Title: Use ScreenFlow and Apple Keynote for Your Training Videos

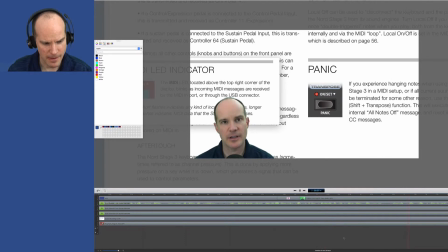(12:21) We're going to look at each one of those buttons and look at what's underneath that we haven't already talked about, and where to get to the information that you need to get to in order to save and change those settings. In addition, we're going to talk about other miscellaneous things such as what the panic button does, the MIDI light,
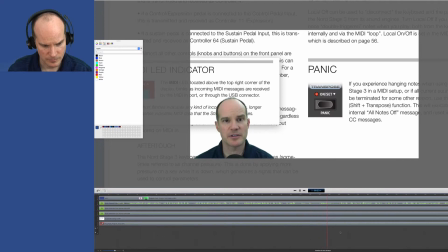(12:36) and the program initialization button. Okay, so first the panic button.
Okay, so in those first 24 seconds, I'm really just introducing everything that the video is going to talk about, which is unusual for me to take 24 seconds to do that. But because I really don't have any background, I have a couple of choices here.
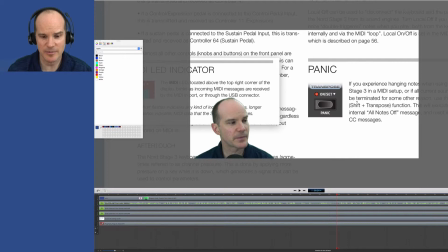(12:55)
I could make a blank background and just kind of bullet point out the things I plan on covering, but that's inconsistent from all the other lessons I've done.
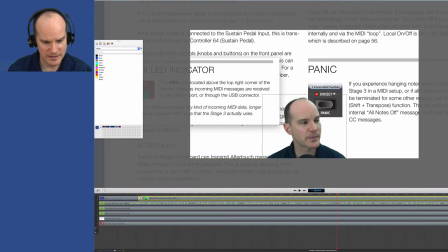(13:03)
So what I think I'll do is just talk directly to the people. So I'll put my head in the middle of the video and make it a little bigger because it's just me talking.
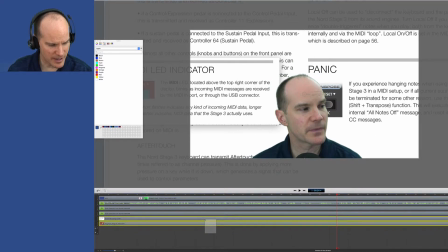(13:10)
And I'll remove all the background images. So I'm going to grab these two tracks here and make them invisible.
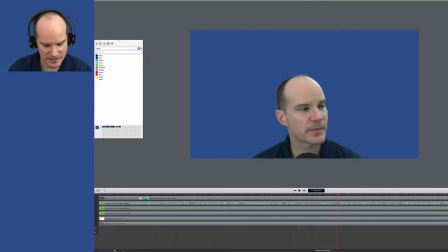(13:17)
And that's the keyboard itself, make that invisible. And this is all you're going to see here. So when I'm talking here in those first 24 seconds, and change those settings and a blank. In addition, we're going to talk about other Okay, so there's that.
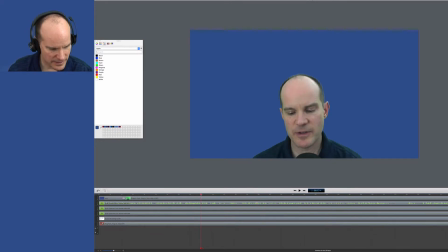(13:29)
Now, when I start talking and looking at the actually shift transpose, what the panic button does, the MIDI light button, that's up here.
It's actually shift. So I'm talking here, the program initialization button. Okay, so first the panic button.
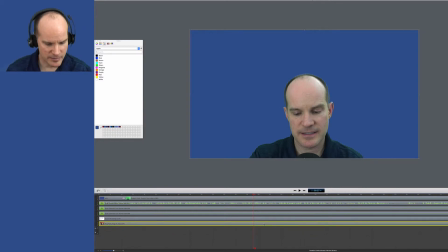(13:44)
So I'm talking about a panic button. So the panic button is going to be on the keyboard itself. So I'm going to make a transition here.
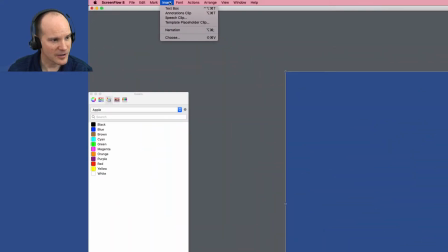(13:52)
This is a transition. It's called, what's it called? Insert. It's called a video action.
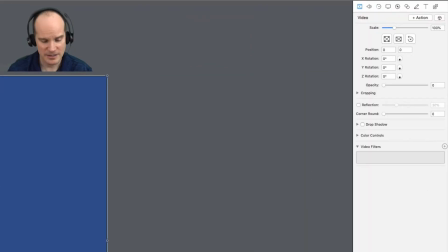(13:58)
And what that means is it changes from one state to another. So in this case, it's going to go from invisible to visible.
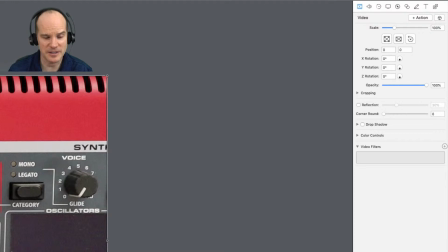(14:05)
And what's going to be visible is this keyboard right here that you see in the background. So this is the keyboard pictured from the overhead camera.
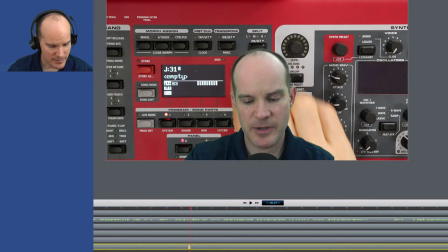(14:11)
So at the same time that I'm bringing in the keyboard,
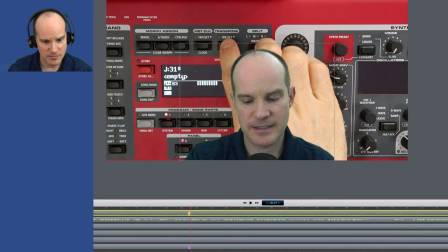(14:14)
I'm going to make a video action on my head so that I can move myself down and to the left, sort of out of the way.
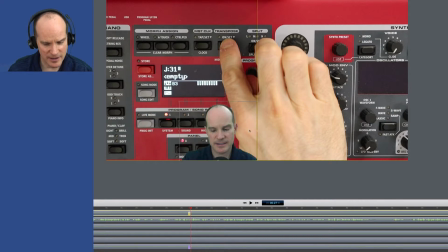(14:22)
And because these buttons are mostly left-oriented, I think I'm going to move myself on the right.
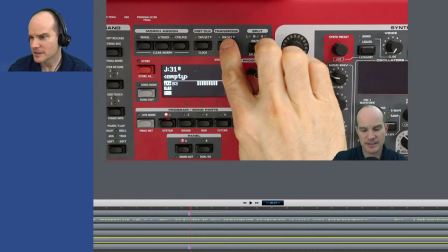(14:28)
And now that should be good. Let's just see. Yes, okay, good. So that's where I'm going to
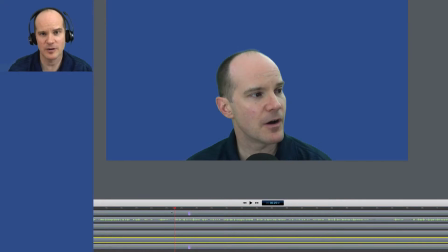(14:33)
go. So watch what happens here. It's going to go from no keyboard and a big head to a small head with keyboard. Here we go.
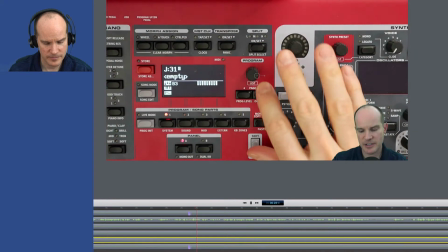(14:38) Okay, so first the panic button. That's up here. It's actually shift, just like that.
My head zooms down and we're there.
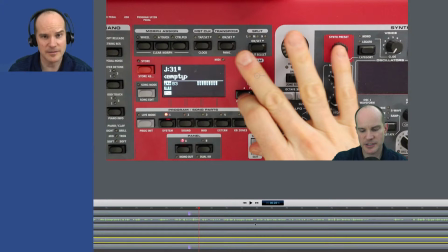(14:44)
All right, so let's hear what I have to say and let's see what other edits I need to make.
Shift transpose will be the panic button right there.
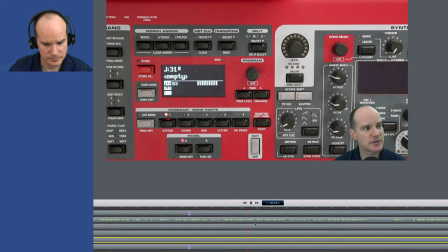(14:50) If you experience hanging notes when using the Nord Stage 3 in a MIDI setup, or if all current sound should be...
Okay, so here's something interesting. You see my head looking left because I'm reading from my laptop. I'm actually reading from the manual while explaining it here. And I really want them to see what the manual says.
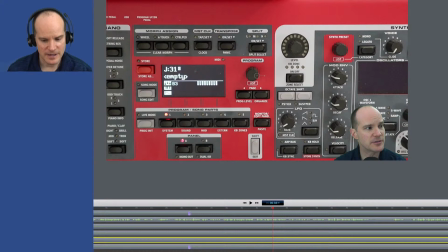(15:08)
I want that pictured there. So in this case, I'm changing my mind here. Instead of my head going to the right, I actually want my head to go to the left because I read one way in one direction. And I'm going to be here on the left. And then because I'm only dealing with this part of the keyboard, I'm going to crop that part of the keyboard.
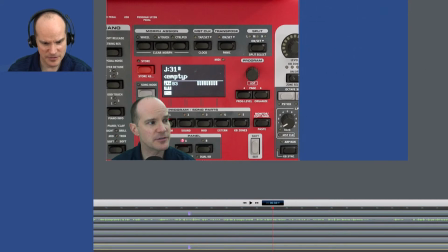(15:28)
So I'm going to grab this track here and literally crop out the parts that I don't need to discuss and just focus on this center red area.
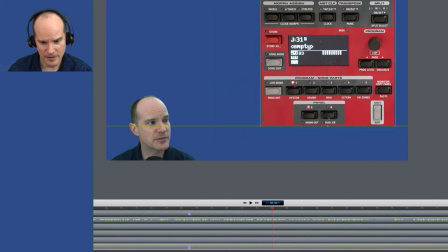(15:38)
And I'm going to put that up here and make it a little smaller so I have room for the manual itself.
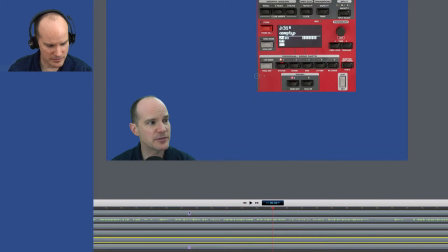(15:45)
Okay, and then I'm going to make, at this same transition here,
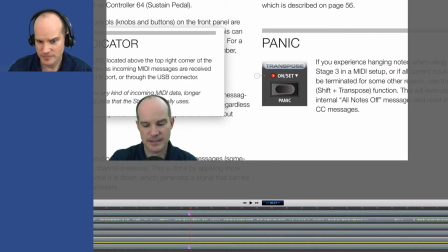(15:49)
I'm going to, let's make this visible, and this is the manual itself.
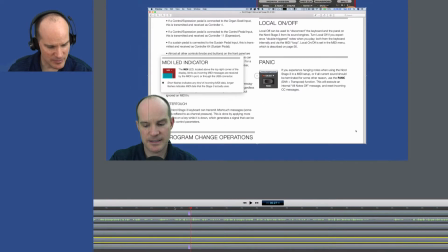(15:55)
So I'm going to, obviously it's too magnified now, so let me bring it down here. And let's see what I'm talking about, what part I'm talking about, so that I can focus on it.
Panic button, that's up here.
It's actually, all right, so I'm talking about the panic button. So I want to isolate this area here and just focus the attention on that.
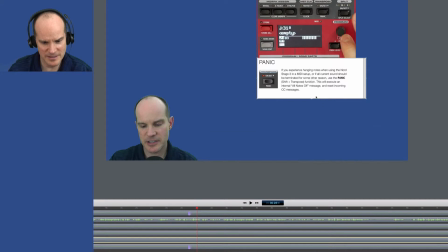(16:13)
So I'm going to crop this screen, which is basically my laptop being screencasted here. Now look, notice how I've made these the same size. That's pretty good. So, but let me just make the crop a little different.